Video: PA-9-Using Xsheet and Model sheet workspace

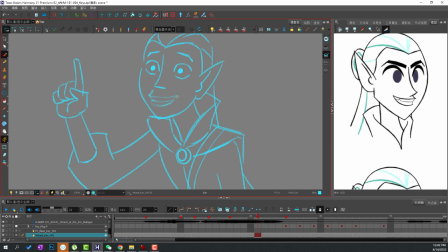(14:30)
Make sure they match in so that way when we do the animation you can see that he says L. So that way when you do the animation he hits his mark with the L and then goes to the E.
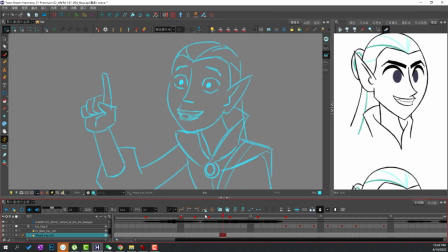One please. One, please.
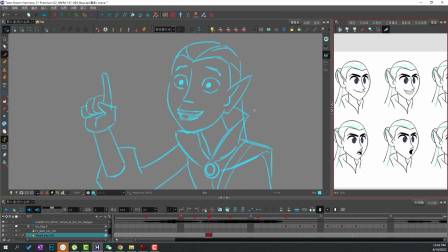Here, I think I want to add one more foam.
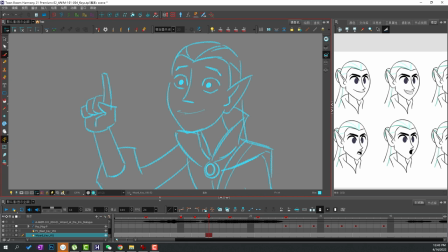(15:20)
If he's going to be saying, I'm going to add one more with his mouth closed a little bit.
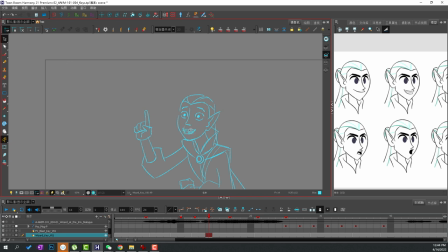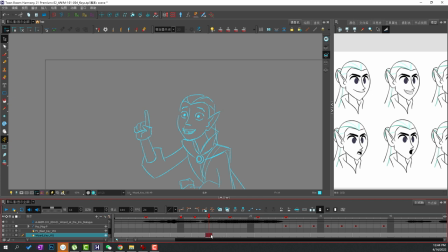I want to add more drawing right here, so that way it looks a little bit smoother when he's opening and closing his mouth.
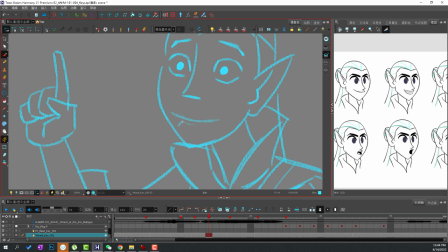So that way it looks like he has the puh and please. So that way he looks like he says the puh and please.
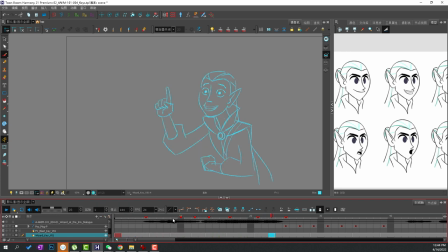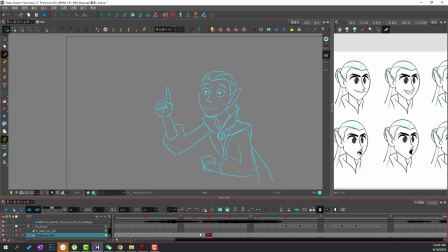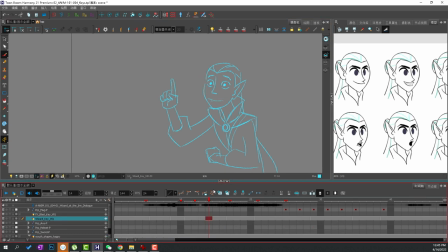(16:41) One please.
There you go. And now we can fix the timing a little bit so that way it appears that he closes his mouth.